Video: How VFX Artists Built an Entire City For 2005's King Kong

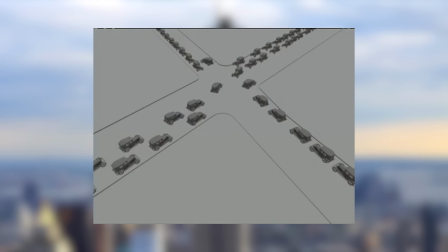12:09 Stuff like street signs on corners or CG crowds and traffic to wander through these streets and give it that true sense of being alive.
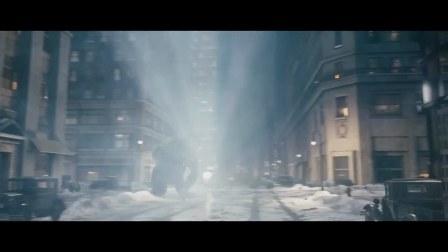12:16 But sadly, despite all of this effort, and despite how technically impressive this work is,
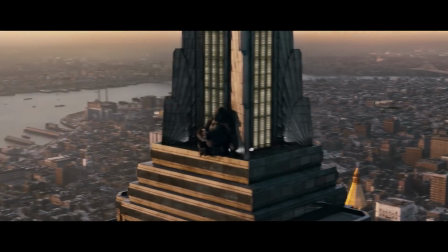12:21 at the end of the day, the end result just doesn't really look flawless enough.
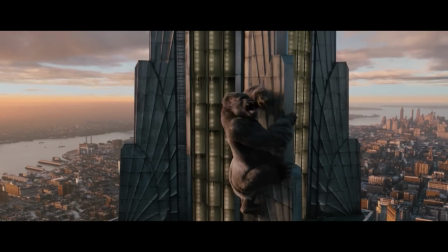12:25 And this is because the scales are just so vast, which not only makes it impossible to reach the perfection needed for every single building to look good enough,
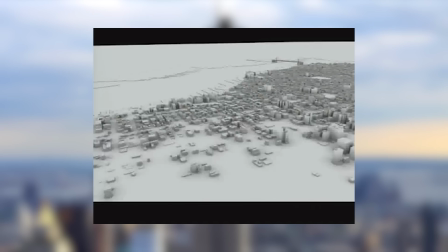12:33 but also made just doing simple tasks like trying to display all of these buildings at once a very difficult task for clunky 2005 hardware.
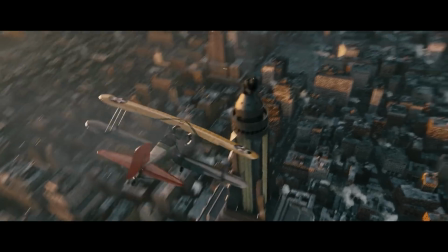12:41 And so, with the technology of the time really holding them back in a lot of different ways like this,
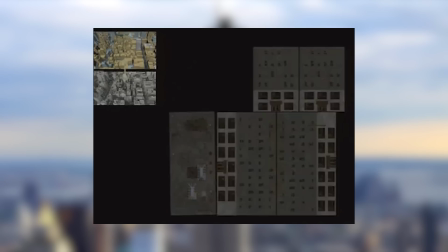12:46 and causing them to have to cut a lot of different corners just to get this to even remotely work,
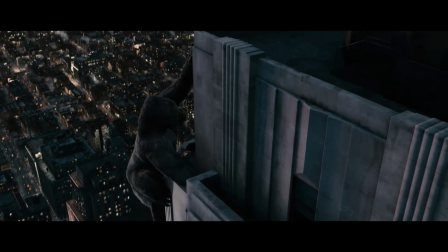12:51 what it meant was that when it came to having such a heavy dependence on CGI in scenes that were supposed to be the most climactic scenes in the film,
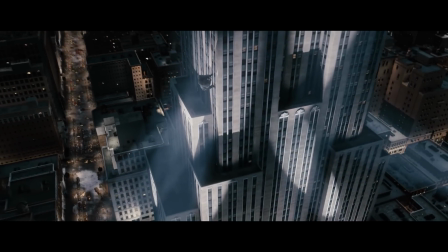12:58 this less than realistic appearance really just kind of detracts from the whole cinematic movie experience.
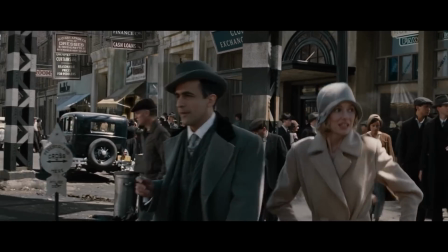13:05 And yeah, for sure, there were times when it worked and you really can't tell it's CGI, but at other times,
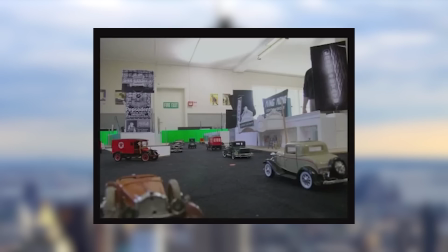13:10 even when it's tucked away in the background behind both full-sized and miniature sets, there was often still just something wrong with it.
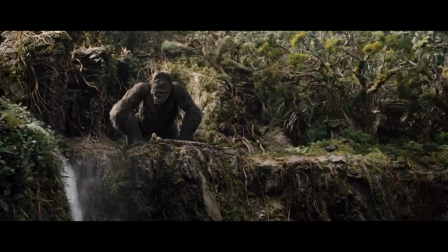13:16 And so with King Kong being the major visual effects stepping stone that it was, with both its facial animation for Kong himself and its city building for New York,
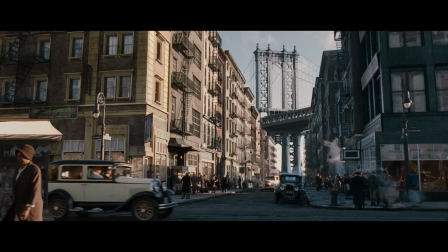13:24 was there another way that filmmakers and visual effects artists could bring New York City to life in a fashion which maximized its visual fidelity?
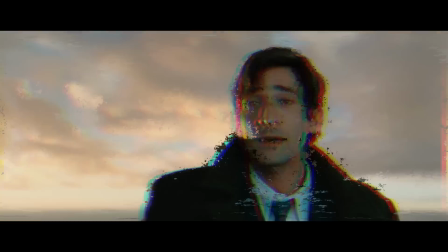13:32 Well, 7 years later,
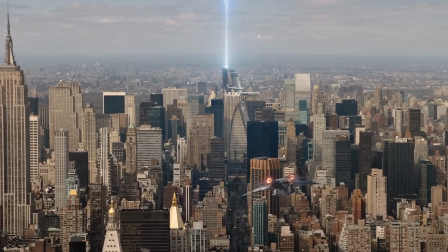13:35 2012's The Avengers faced a very similar problem, as they too needed to make a digital New York as a playground for the film's characters to fight within.
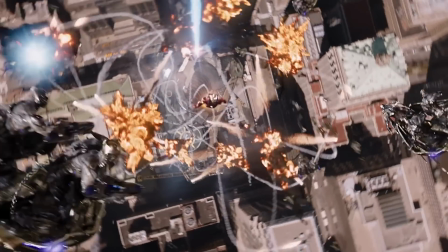13:43 And with this battle also being the big climactic finale to their film, ideally,
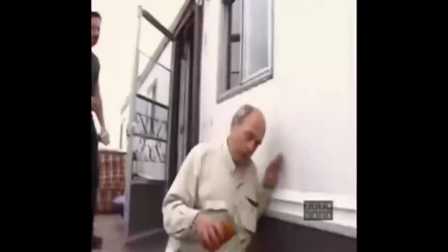13:47 they didn't want their ending to stumble at the last hurdle and get criticized for having too much CGI,
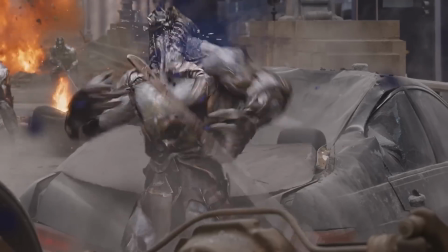13:53 but instead be that perfect capstone to the film which would leave audiences walking away satisfied.
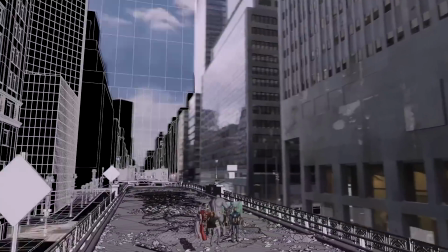13:58 And so, to answer this, they had a completely different approach to crafting their New York City.
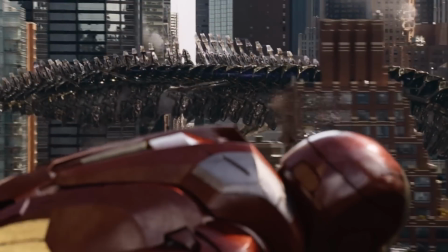14:03 Instead of spreading their resources too thin and generating an entire CGI city,
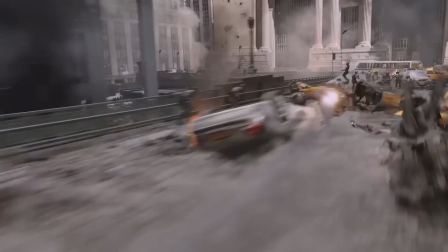14:08 they decided decided to focus primarily around just a single street and enhance that to look as realistic as possible.
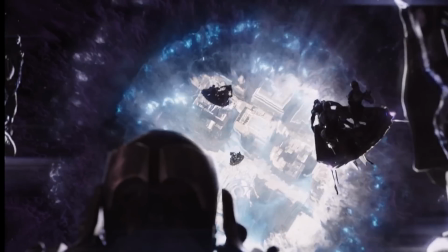14:14 Because the cheat code that the Avengers team had, which was not available to the King Kong team, was that the New York City that they were building still actually exists in the modern day,
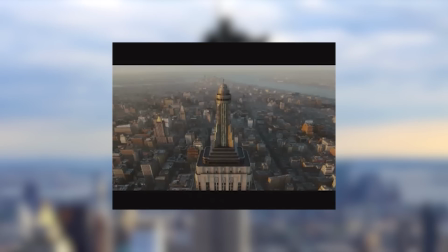14:23 meaning they could circumvent a lot of these issues we already mentioned.
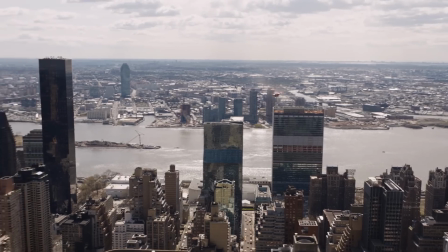14:26 Because, for example, for all of these wide shots that contained a lot of the city, they didn't have to rebuild the entire city from scratch,
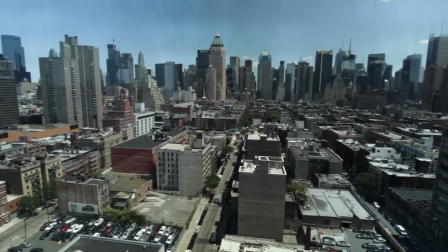14:34 as they could primarily just use footage of the modern day city itself and just enhance that with CGI overlays.
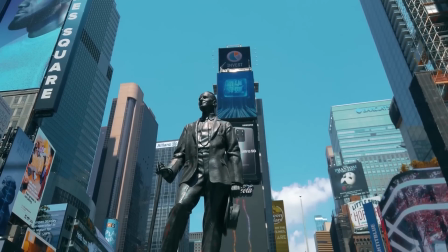14:40 But far more importantly, with this modern day city actually existing,
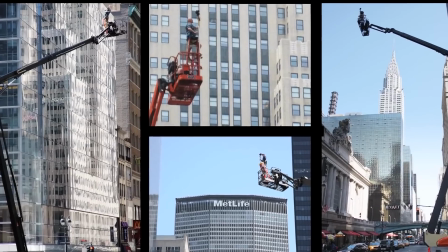14:44 what they were also able to do was use photography as the backbone for their entire city.
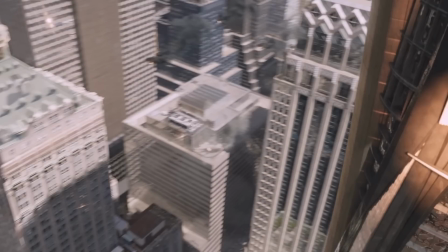14:49 Because if you go and take a photograph of a building, then think about it.
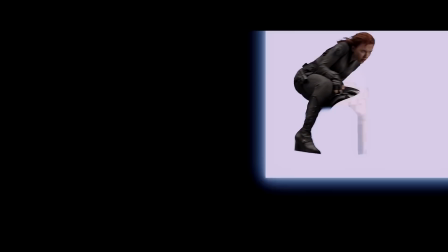14:53 That simple photograph already naturally contains all of those tiny little details that the King Kong team was spending forever crafting out of CGI.
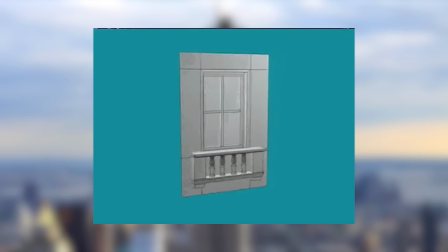15:02 So stuff like doors or windows or cladding on the facade,
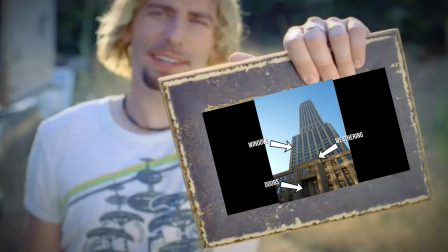15:06 all of that detail is going to get captured in the photograph by the camera, which sounds pretty ideal, right?
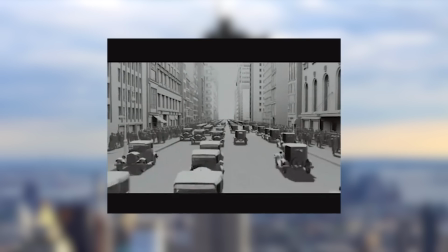15:11 Like, why are visual effects artists messing around with all of this heavy and dense CGI when they could just be using photographs of stuff?
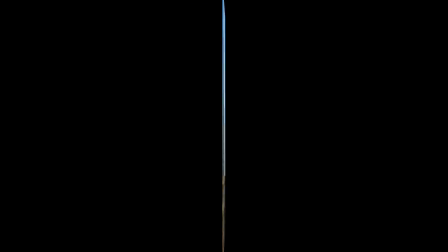15:18 Well, there is one small issue with photography, which is that photographs are obviously two-dimensional and don't have any depth to them,
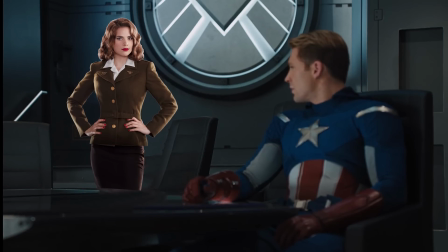15:26 and so you can't really just plonk them in the movie and expect them to start looking good.
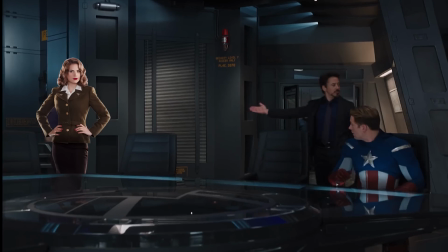15:30 Because without this depth, then the moment the camera moves, they're just going to stand out immediately as two-dimensional and just look obviously wrong.
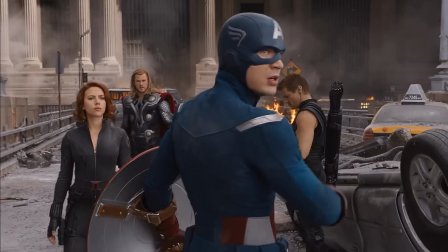15:37 However, with these photographs looking so realistic,
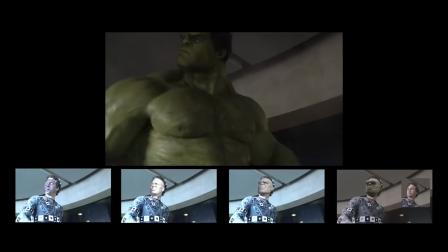15:41 then they're obviously a super ideal thing for visual effects artists who are constantly looking to mimic reality.
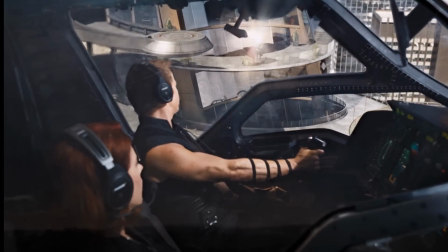15:46 And so with their main issue being that they just look two-dimensional, then visual effects artists have actually gotten quite clever when it comes to circumventing this one drawback.